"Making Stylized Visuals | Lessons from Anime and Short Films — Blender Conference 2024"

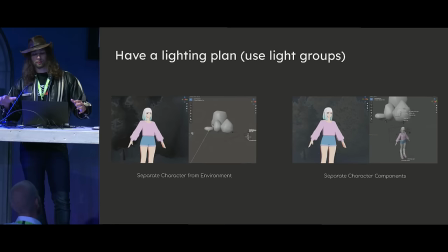495s
You could achieve light linking in regular blender but it becomes a little bit of a headache because you're either dealing with a bunch of view layers and rendering your scene twice every single time or you're doing that hack version where you have all your lights are either red,
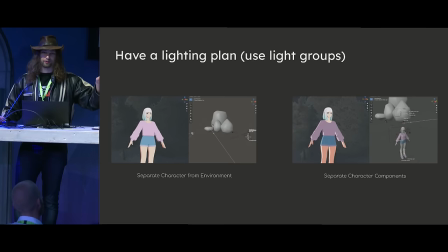510s
green, or blue and you have a separate XYZ or separate color node in your shader that grabs the red, green, or blue light. It's a very annoying way to do it. But fortunately, Goo Engine actually gave us light linking in Eevee.
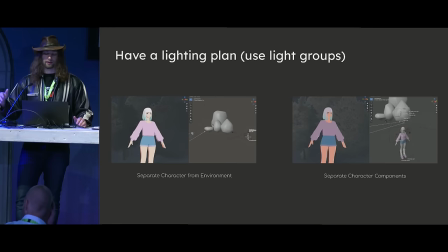526s
And that was a huge boon because having just an elegant solution like that that's just kind of purpose built was way, way easier to work with.
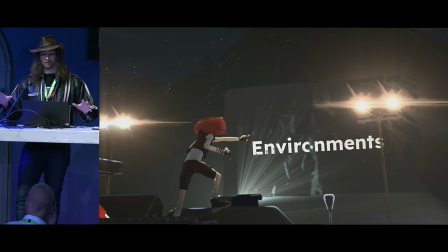534s
So, environments. All our environments need to be on the same light pass. Good. That's an easy place to start with.
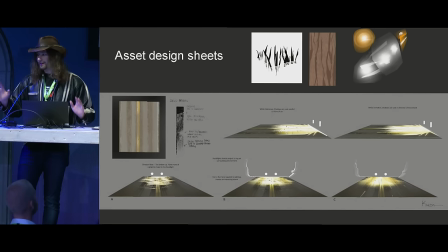540s
We'll worry about characters later. We'll come back. So, just like pretty much everything else, as long as we're trying to emulate 2D, I'll always try to involve as much 2d in the process as possible most if not every asset begins as a 2d concept as some you might not even expect like obviously we've got up there like those kind of
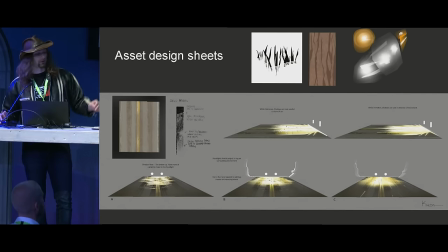560s
you know texture ideas for um like the headlights or like grass and stuff like that but also we're like talking about things like the headlights of the cars because remember i really wanted to get the that kind of hand painted look to
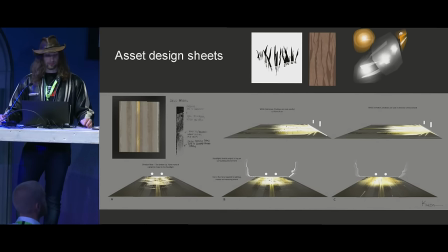574s
light rays um from our lookbook well we did some concepts like how does the light look on the road if it was going to be painted?
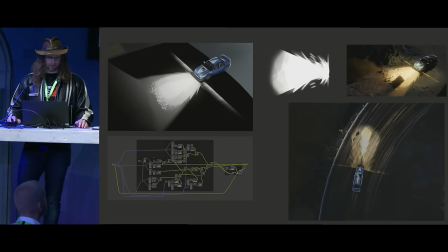581s
So we did a whole sheet of ideas for it. And then we started trying to make it work in 3D. This is basically like up there at the top. That's the actual texture that we used. And then it's just basically like it lives in the environment shader because it has to be applied to everything in a scene.
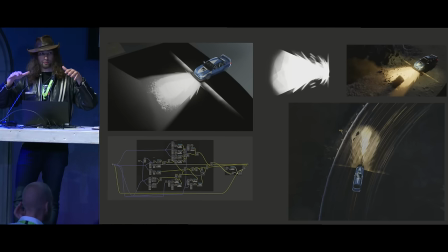599s
And it's just like a single image instanced twice with a little bit of separate mapping mapped to the coordinates of empties that follow the car and then it drives around and there are lights involved in order to get the cast shadows working right and there's other lights involved and then there's other empties
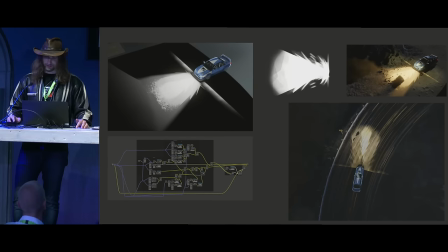615s
involved to make it kind of glow and have the bloom it needs to have and everything. So it's kind of a fun mix between some procedural stuff, some empty kind of coordinate mapping stuff and then just actual image painting and everything.
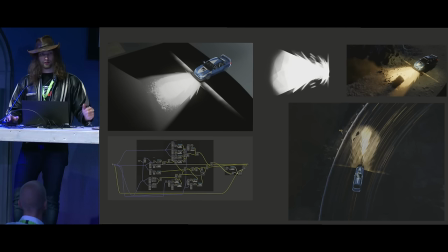631s
It is super helpful to have that concept art, though, because I can go into the Photoshop file and be like, what blending mode did he use to get it to look right on the road? And it is like, oh, that is an overlay, okay, sweet, I can add a mix node, overlay this texture onto this with this color, boom.
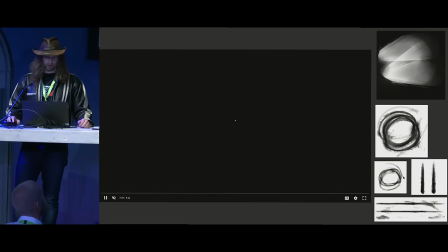650s
And now it matches almost perfectly. Here is another example of using these sort of cast light textures.
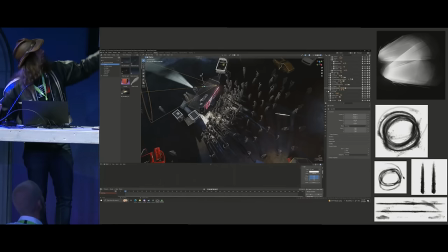657s
If I get rid of the people there, there they go.
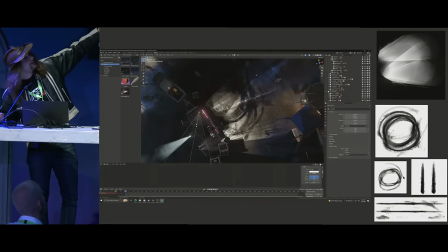662s
You can see now there are those cool painterly shapes being cast on the ground.
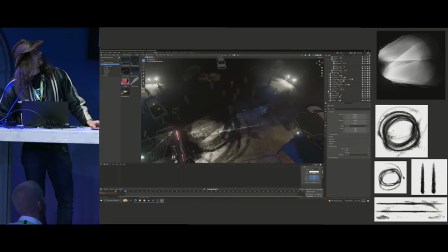667s
That is just an image texture that is masking a light group.
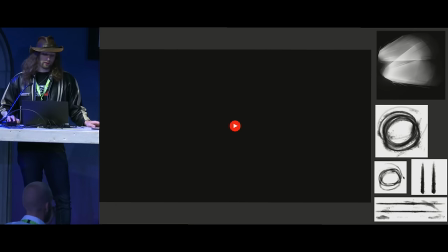673s
Then it is also over by the cars and everything. Something you might notice in there is we are using this fun edge blending trick.
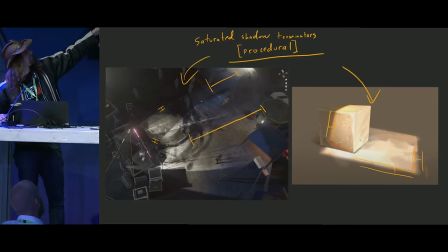682s
Hey, we have our other thing from the look book. We are achieving things. Let's go. Instead of making them more orange, like Lightning Boy did in their Arcane breakdown, we're making them more blue. Since this is a nighttime scene, it makes sense to have everything tinted into blue in the shadows.
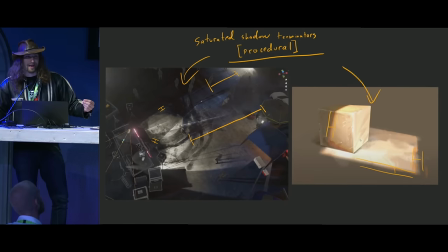700s
I also feel like it's kind of cinematic, just kind of cool. But yeah, it's essentially just kind of color ramping along the shadow terminators. It's a little less obvious to tell along the tight edges, but if you squint, it's there, I promise.
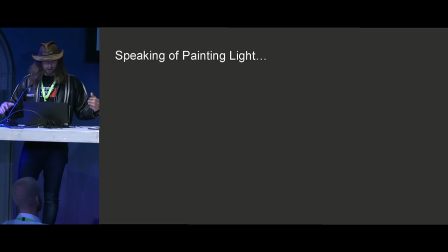719s
So we were successful in achieving one of these looks. But speaking of painted light, I freaking love lens flares.
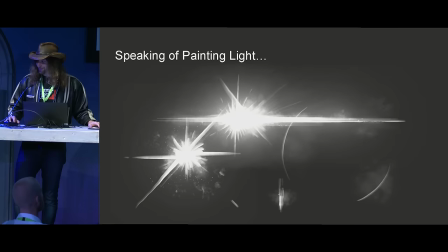726s
They just look so cool.
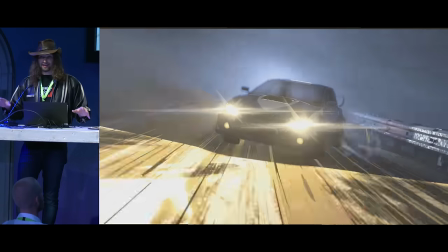730s
And especially with this film being at night, lens flares are going to be huge.
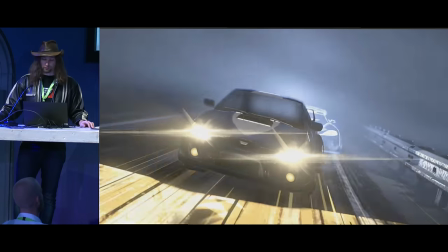735s
Like if you're talking cinematically, like if you were going to go shoot a car, you would be shooting on a very wide open lens and all of the light is going to be pouring into it.
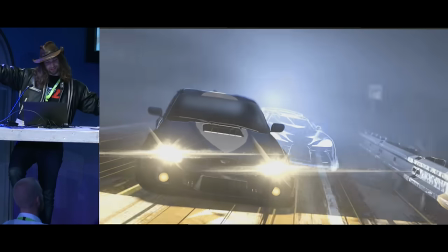744s
It's going to be super bloomy and just like looking cool in the lens.
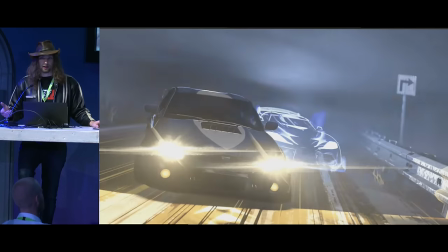749s
And so I really wanted these flares to be a standout piece and like kind of a hallmark of our style.
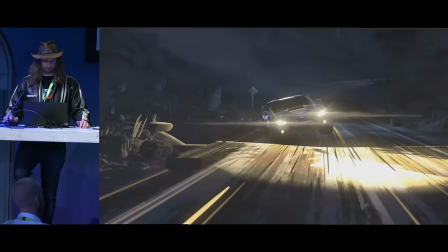758s
So, like you saw on the last slide, just went into Photoshop, painted a bunch of different flares, and then we basically tracked and added all of these manually in comp.
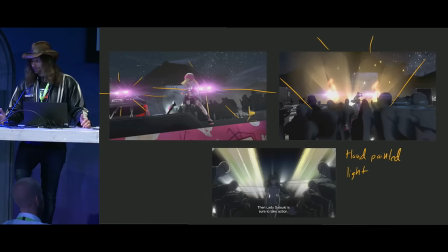770s
And hey, like, now we're cruising. We managed to do two of the more experimental things from my lookbook that I wasn't sure we'd be able to do, but unfortunately,
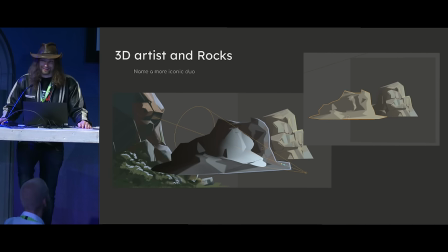780s
now I had to work on rocks. Concept art for these was originally called for this very graphic style, very bold shapes. While I had time for experimentation, I didn't have unlimited time.
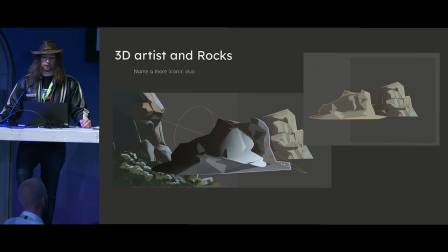798s
I wanted the film to come out eventually, so making every rock asset by hand was out of the question. But maybe I could achieve this look. Maybe if I grab an asset or something and, you know, looking at this stuff, it kind of looks like maybe a planar decimation modifier could flatten all these shapes out and make some cool graphic shape language.
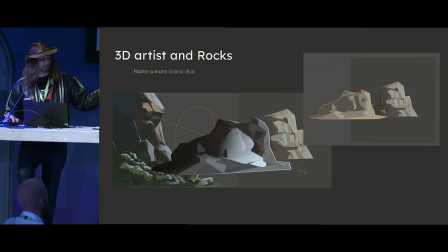816s
I thought our early tests were promising.
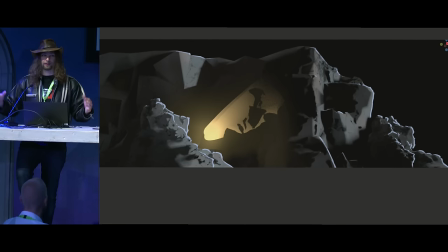819s
But when I applied this to other larger assets or almost a whole scene, it started to break down.
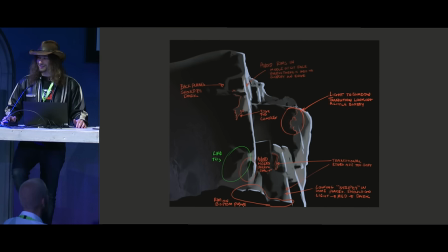826s
My art director had notes. He was like, this is a weird shape right here. He was like, I would never draw this. This rim lighting is in the wrong place. I was like, okay, okay, Okay.
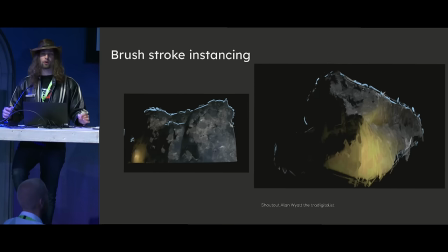838s
Back to the drawing board. Really, the goal is to make things more painterly, right? So we put our heads together and we thought, well, maybe if we just throw a bunch of brushstrokes in the scene
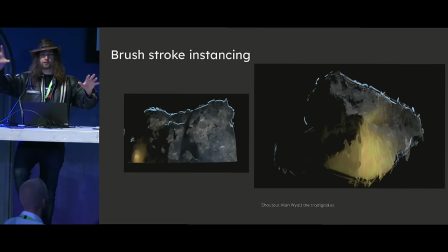853s
on scatter planes and just put thousands of little planes on every surface and they all have a brushstroke texture on them, maybe that would look cool. And we tried that. But we realized that it looked a little too random.
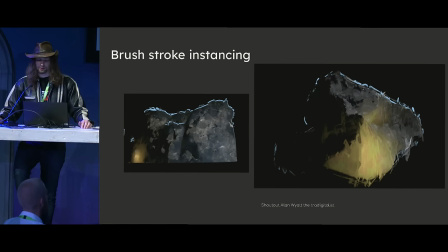867s
And it didn't give the illusion of artists intent that we were really looking for. It was just a little kind of messy looking to us. But shout out to Alan Wyatt, the traditionalist, who is a really awesome geometry nodes wizard. And he kind of developed a whole, like, illustrative shader geometry nodes, like, brush scattering system.
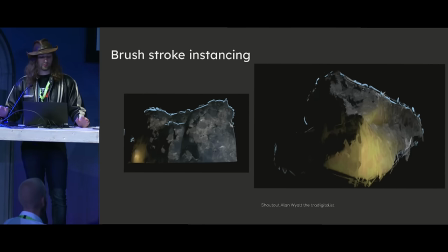887s
And it's very impressive. But it wasn't right for our project.
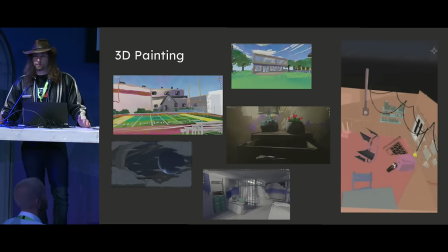890s
But you might be thinking, okay, well, if scattering a bunch of brushstroke textures doesn't give you the artist's intent, whatever that means,
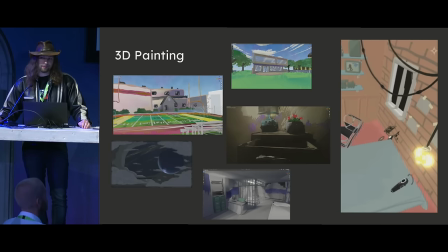899s
what if you just did it manually? And I tried that.
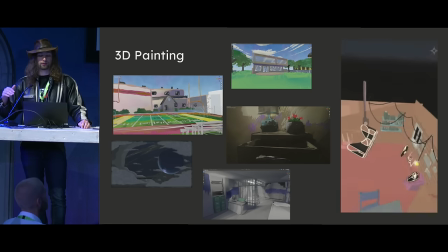902s
I did a project a few years ago where I went into VR and I painted every environment in the film by hand in tilt brush. It's a really cool, interesting experiment, a cool look.
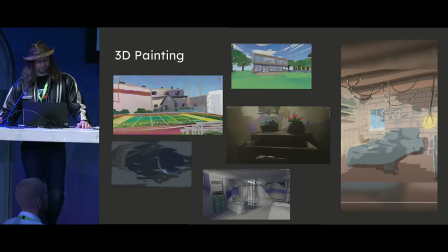919s
But after spending day after day for months in VR, I think my eyes and my neck have had enough of that.
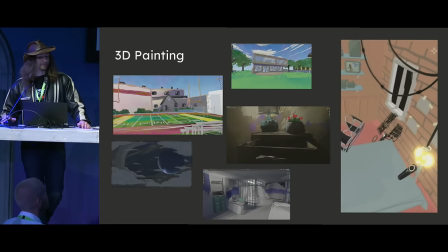926s
I don't think I would go back to it, honestly. But I wanted to mention it because the thought crossed my mind.
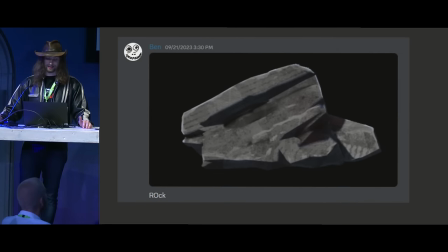934s
We ended up abandoning matching the graphic shapes entirely. We went back to grabbing an asset and we said, what can we do with this. We opted for hand-painted textures. Sponge brushes and rake brushes are doing a lot of the heavy lifting in our art style.
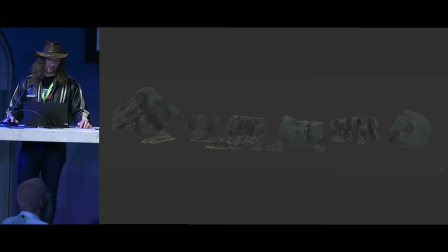951s
And it looks pretty good. We arrived at a library of assets that I basically used to make every environment.
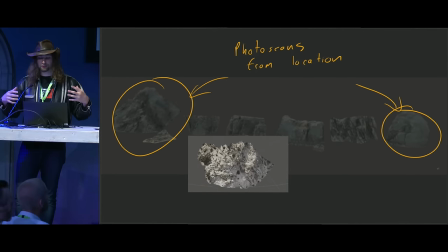959s
Fun fact, those two on the ends are actually photo scans from the location that we visited in real life.
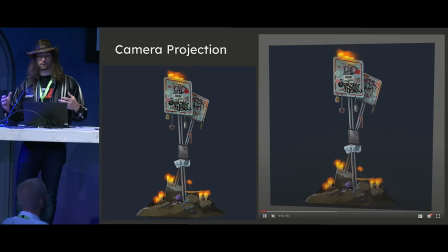967s
So, of course, using hand painted textures isn't that far off from camera projection.
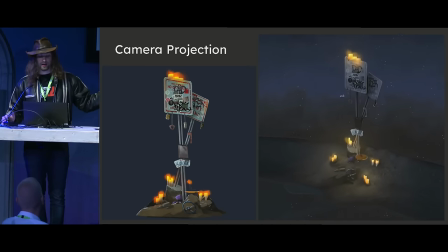973s
And indeed, we use that on some specific assets like the shrine here. If you don't know,
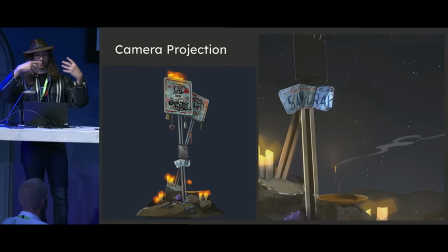979s
if you've ever heard of what Ian Hubert does where he takes an image and then he just kind of extrudes off of it, it's basically like that except instead of a photo,
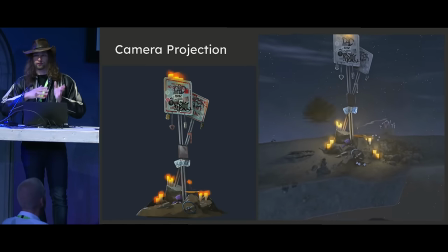987s
you have just an artist's painting.